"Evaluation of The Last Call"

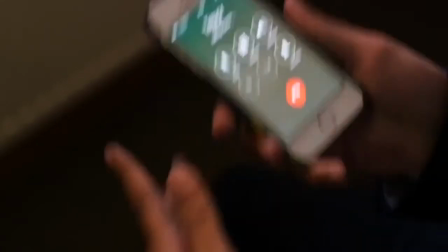(0:09)
In the film opening we have created, our group attempted to develop and dispute conventions of real-life forms of media.
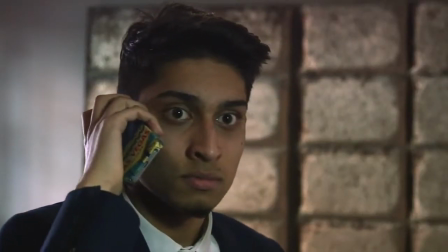(0:16)
The genre for our film opening was action thriller.
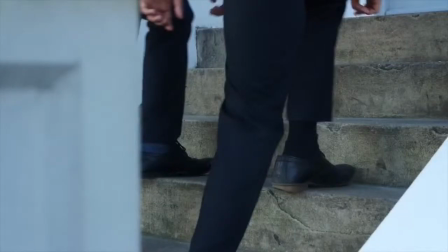(0:20)
One way in which we attempted to develop this was through the use of camera shots and angles, yet also inputting a fight scene.
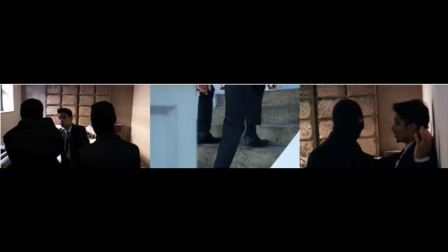(0:27)
These techniques contained similar media conventions from movies such as Jack Reacher, Skyfall and Taken.
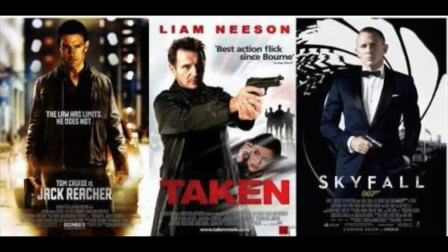(0:34)
These movies were used as our inspirations. In our film opening, we endeavoured to mirror certain scenes from our inspirational movies.
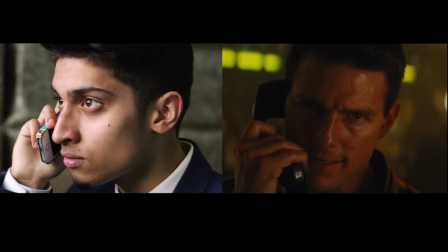(0:43)
This is shown through the phone call used in our film, and similarly the phone call used in both Jack Reacher and Taken.
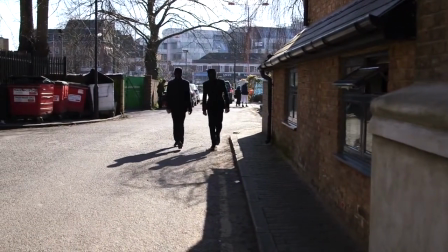(0:52)
Our main objective was to allow viewers to understand what our potential movie storyline would be about.
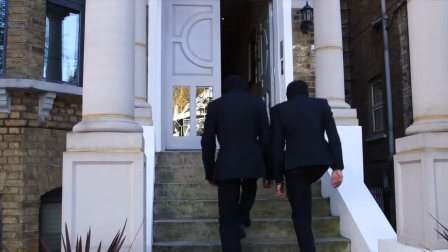(0:58)
This would occur to the spectating of our two-minute movie opening.
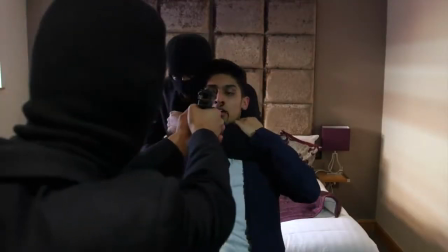(1:01)
To the use of fighting, tension and gunshots, we successfully gave a clear insight as to what our movie would consist of.
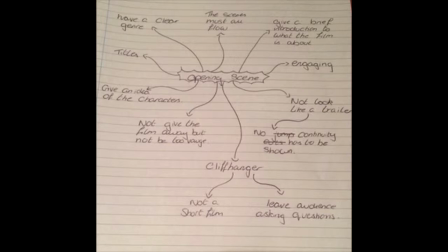(1:09)
Prior to our filming, we found several inspirational scenes which we deemed fitting for our production. For example, the phone call scene from the movie Taken.
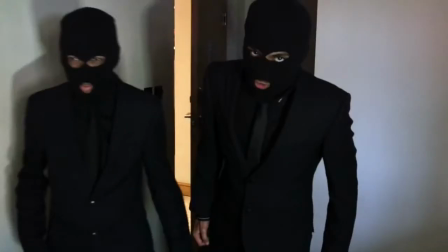(1:19)
Moreover, we decided to create the stereotypical scene of the villains being represented as the dominant figures.
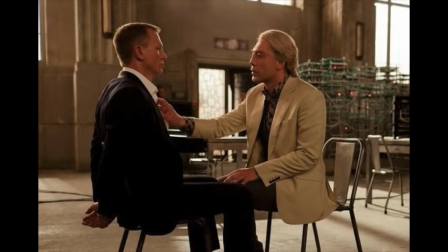(1:26)
This was inspired by the movie Skyfall, where the anti-hero was an individual who is both outspoken and someone to be feared.
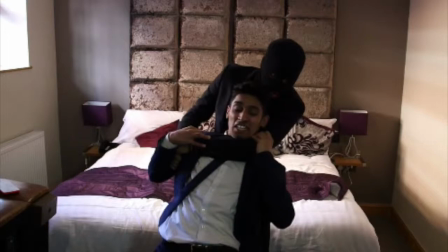(1:33)
This led us to develop the idea of the Russian mafia threatening the damsel in distress, Harvey Specter.
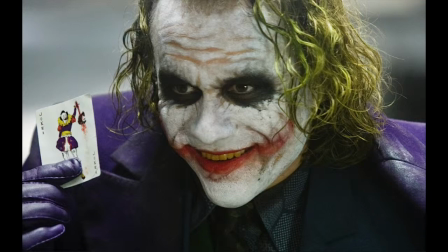(1:40)
Commonly in action movies, the evil villain dresses in a way that is distinctive, different and unique.
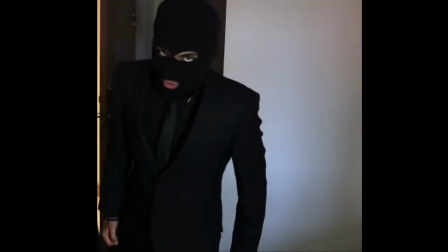(1:46)
In our movie, however, we decided to challenge the stereotype and dress our villains in an all-black formal attire that would be visualised as common in society.
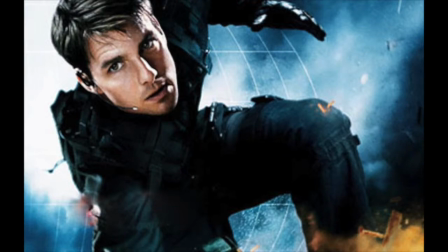(1:55)
Lastly, if we were to create a real-life movie, we would use Tom Cruise as our main actor. This is due to his role in movies such as Jack Reacher and Mission Impossible, in which he is regarded as the fearless hero which would link closely with our own movie.
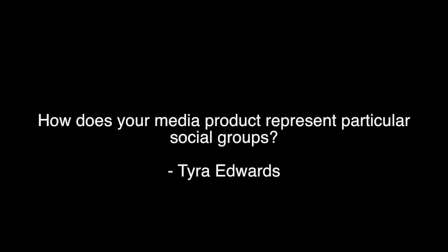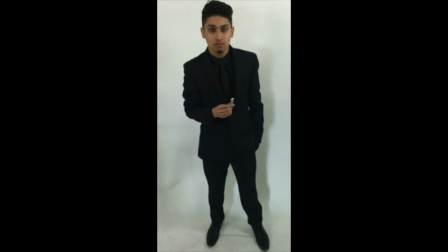(2:14)
When attempting to represent particular social groups, we were limited in many ways such as age, gender and ethnicity. Through this, we followed the conventions of an action film. When making our film opening, we had the main characters both as male.
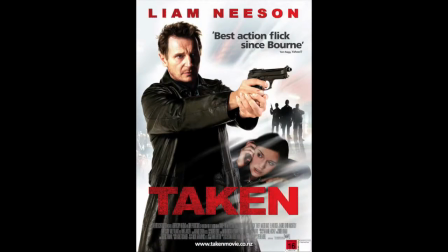(2:28)
We did this because in many action films such as Taken and Skyfall, their main characters are male.
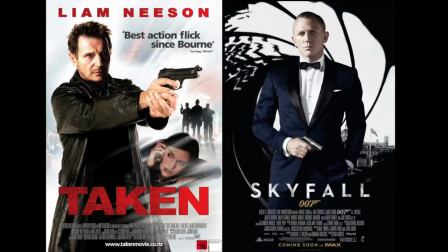(2:33)
Seeing as our film opening was inspired by these films, we decided to do the same thing.
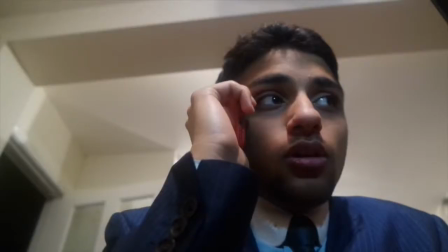(2:39)
However, this is also due to us being limited with our choice of actors.
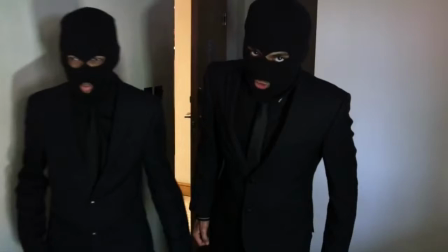(2:43)
The male domination in our film opening is stereotypical, as in the mass majority of action films, the main characters are male, and the heroic characters are male as well.
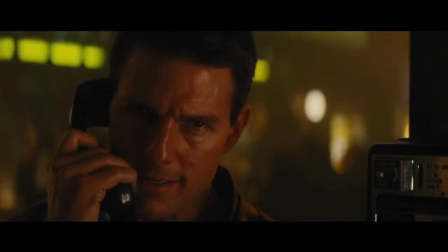(2:52)
There is a lack of women in action films, especially as the main character. They are seen as weak and in need of help Due to this,
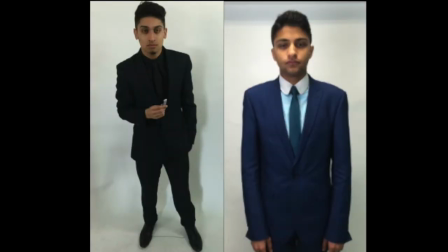(3:01)
we decided that we would not have any females in our film opening Also, when analysing gender, we noticed that the villains,
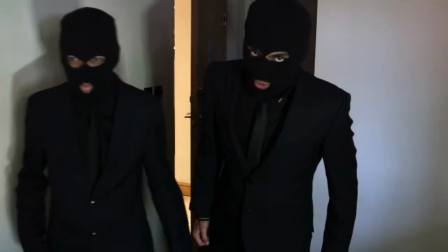(3:09)
such as Mafia, are usually male This played a part in our film opening, as our two Mafia villains were male This made our whole film opening male-dominated
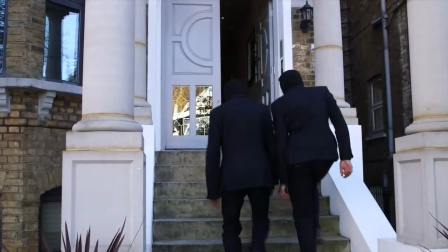(3:18)
The Mafia also links in with ethnicity This is because Mafia characters are usually Russian or Eastern European
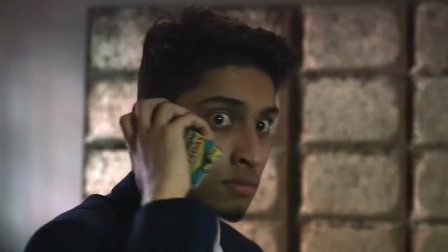(3:26)
Due to this, when our Mafia character had to speak, we tried to give him a Russian accent.
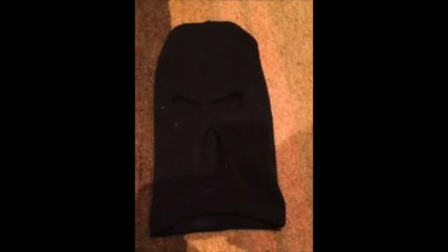(3:31)
The Mafia wore a banaklava to hide their identity and suggest from the parts of their face that could be seen around the eyes that they are from a different ethnicity to show diversity and rivalry against each other.
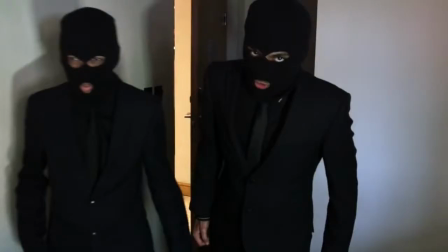(3:43)
We aimed for our Mafia characters to be Russian as this is very stereotypical in many action films other than just our inspirational ones.
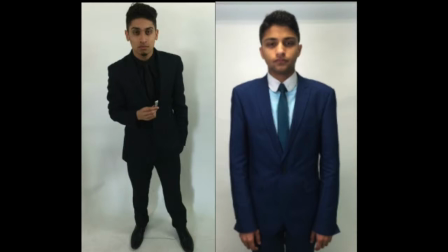(3:52)
The two main characters are in the same social ethnicity group, due to them being brothers. As they are from the same ethnicity, it makes it more evident and obvious to the audience that they are brothers. We decided that our characters should be young adults around the age of 22 to 27.
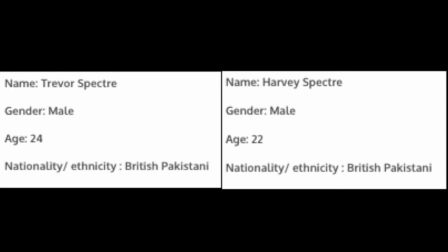(4:09)
This is because in many action films the main character is stereotypically relatively young as they are seen to be more appealing and appear more attractive to the audience.
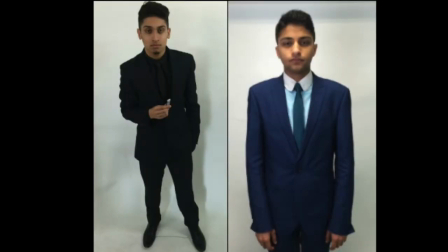(4:17)
This would attract more viewers.